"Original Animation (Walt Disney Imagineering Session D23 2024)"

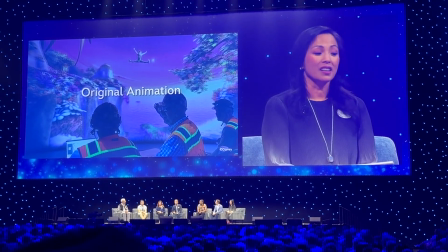0s
original animation for many of these new attractions. Like, let's start by talking about Peter Pan at Fantasy Springs.
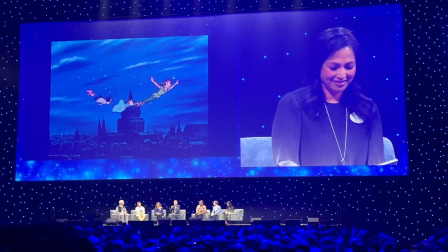8s
Well, you know, we all love the classic Peter Pan attraction at Disneyland.
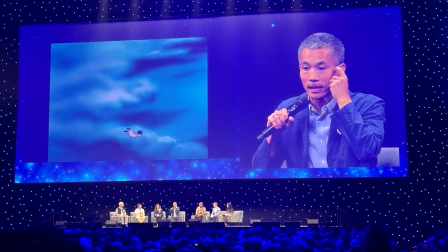14s
We have the same at Tokyo Disneyland as well, where you fly over London.
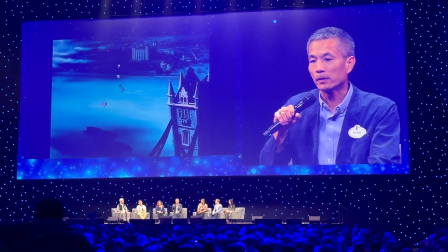18s
So the goal for our new attraction was to make you feel even more immersive,
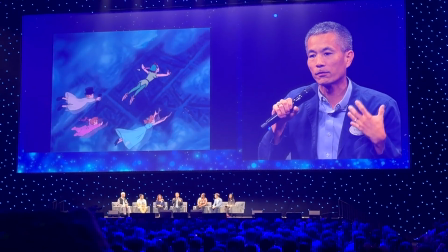23s
with more music, and feel like you're flying over London with Peter Pan.
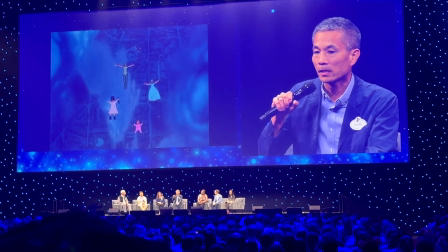28s
And so to achieve that, we worked with Disney Animation to create original 3D computer animation.
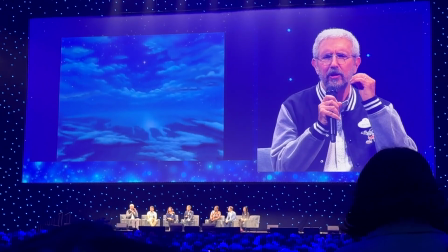34s
Yeah, you know, Peter Pan, the 1953 classic, is just some of the most appealing and charming animation ever done.
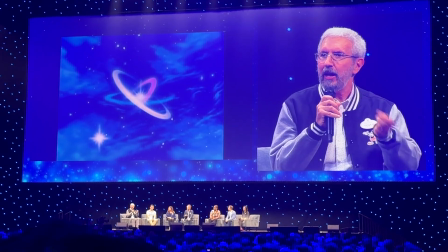41s
And so the question was, how do we capture that hand-drawn charm in computer animation?
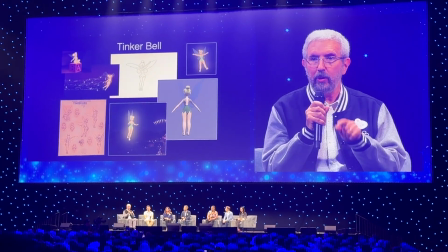45s
And actually, we started to figure this out back on Soaring Around the World when Imagineer Tom Fitzgerald asked us to create a Tinkerbell farewell.
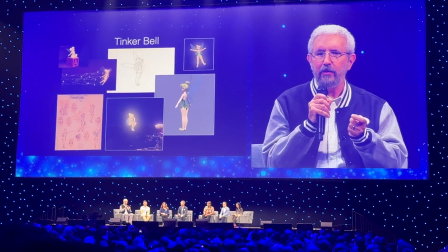52s
We tried to really capture Mark Davis's hand-drawn design and animation style.
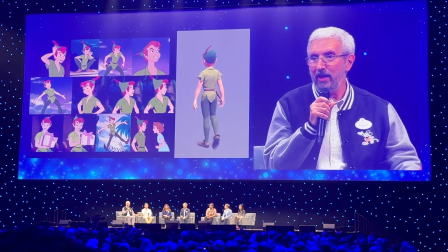57s
So now, with this project, we got to expand on that and faithfully build the whole cast in 3D.
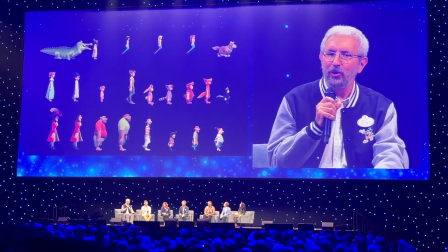65s
We had a crew of almost, isn't that great? I love that. We had a crew of almost 100 people at Disney Animation working on the show, starting with modelers, customers,
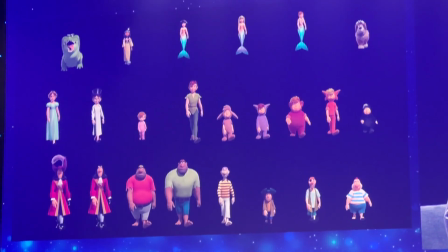74s
technical artists doing hair and plus simulation, and of course our incredibly smart and supportive production management team.
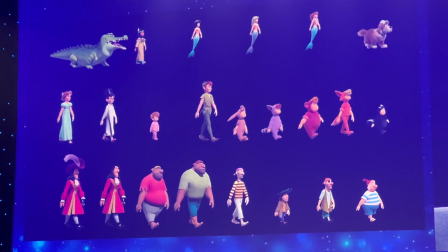79s
And it was just so fun to get to play with these classic characters.
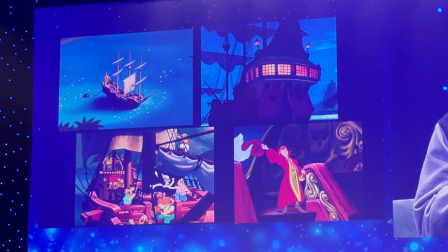83s
You know, in the film, you know, there's this gorgeous world, but the truth is,
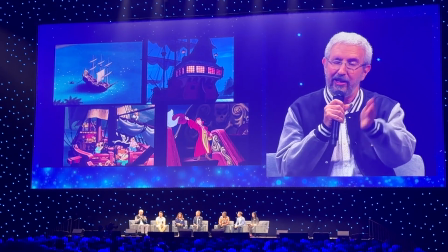88s
when every background painting has details that disagree with other background paintings, even of the exact same object.
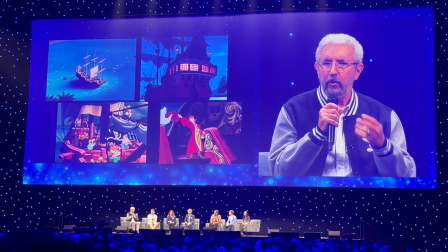94s
So we had to resolve all those differences and build a 3D model that we sought to really capture the charm of the original painted backgrounds.
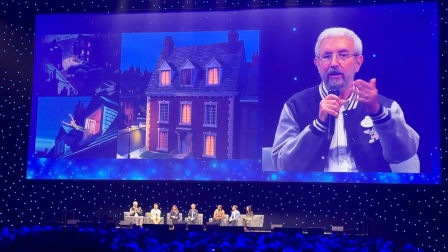102s
So we had everything in Neverland and in London, including the Darlings' home.
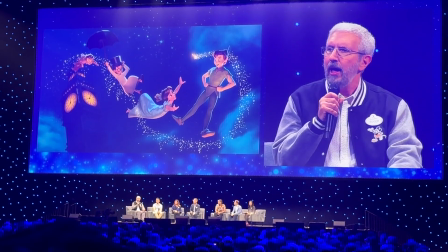107s
Hand-drawn film's costumes, the self-painted movie, right, have no texture. So we decided to keep our textures really simple.
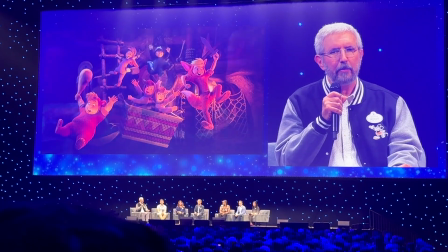114s
We're striving to make it feel like a physical, believable world, but still capturing the spirit of graphic simplicity in the movie.
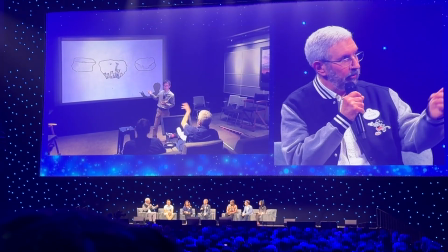121s
As Dan mentioned earlier, we couldn't have done this without Charlie Watanabe.
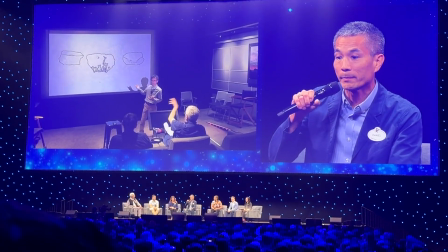125s
Yes, Charlie wrote all of the script for our attraction in Japanese, and he also directed the voice talent for Fantasy Springs.
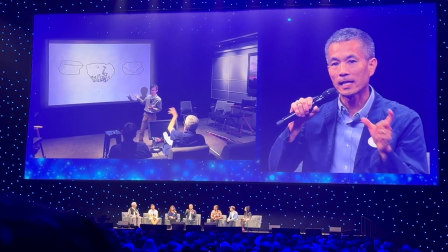134s
And as always with animation, we record the dialogue first, and then have the animators work with that.
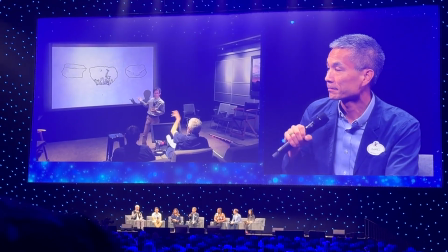141s
I mean, Charlie is incredible.
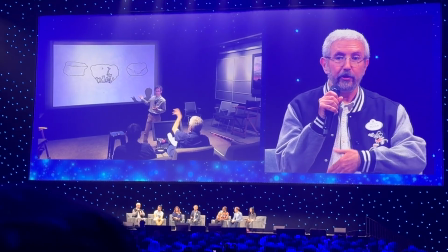142s
He's a great writer and director, but he's also our acting coach, who helps all of us who don't speak Japanese make sure our characters act and gesture naturally.
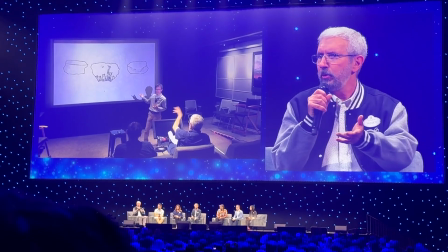150s
Because when we dub our movies, we don't reanimate them.
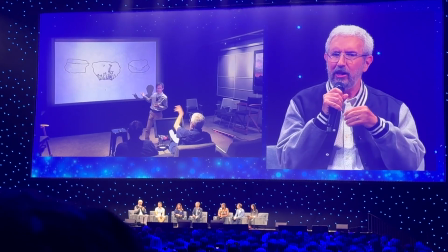153s
But animating directly in Japanese means that our Tokyo guests get to see our characters acting really for the first time as native Japanese speakers.
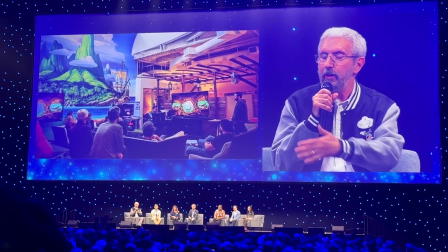162s
Now here you see animation days at the studio, where animators gather to come together stylistically on all the characters.
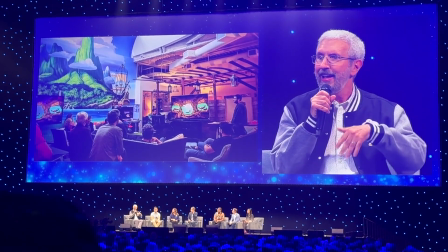168s
This was especially valuable because we were channeling that bouncy, loose style of the 1953 film,
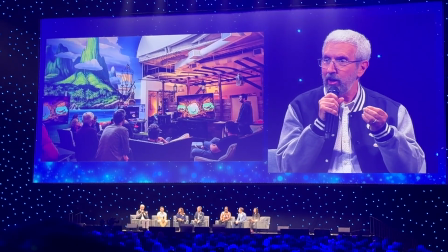173s
and that's so different than the naturalistic style of Frozen 2, which the animators had just rolled off of.
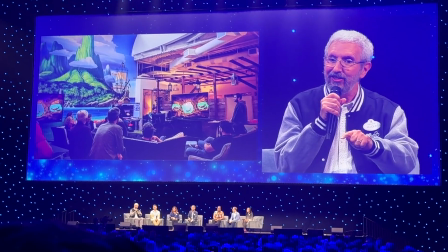178s
So I particularly love this photo because years earlier, the animators collectively decided that the gigantic mural they wanted in their space for inspiration is Neverland.
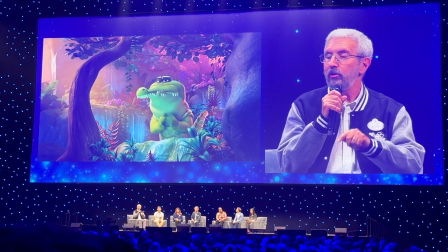189s
This TikTok scene is a great example of that bouncy style. And you can also see that we brought Mary Blair's beautiful background designs into 3 dimensions.
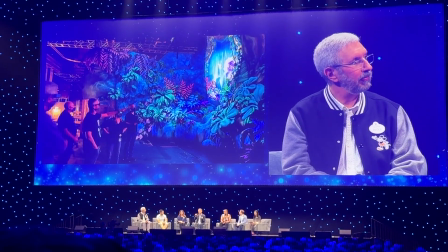198s
It was really important to be inspired by those Mary Blair designs,
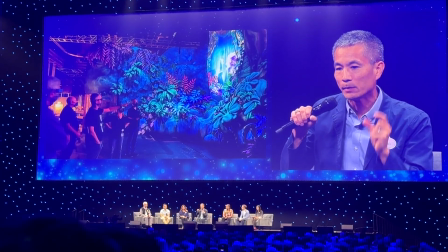202s
and we designed and built our full-size sets to blend seamlessly with the stereo animation from Animation Studios. And so once you're wearing your stereo glasses, you really cannot tell what is
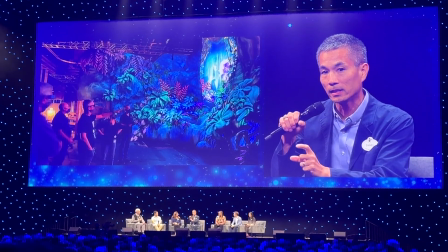217s
physically around you in the scene and what is in the media beyond.
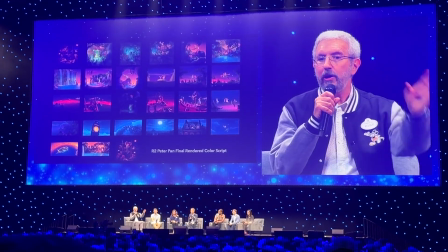221s
And as we found on films going all the way back to Snow White, we created a color script to track the time of day throughout the experience.
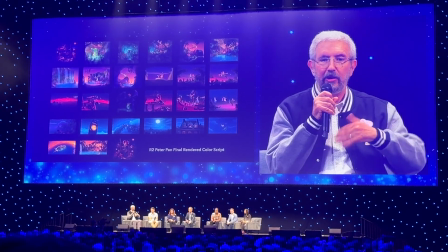228s
From the top, starting with a calm dusk that leads to a fiery sunset during the battle with Captain Hook,
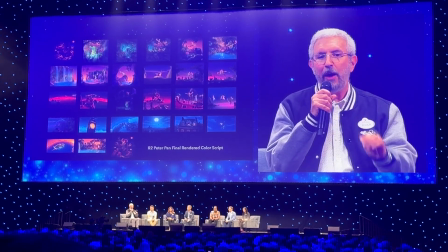233s
to a perfect night sky as we fly over London, and we arrive just in time for sunrise over Neverland.
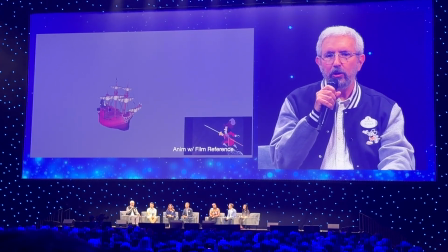239s
To be as faithful as possible to the original, we quoted specific animation from the film to inspire our animation.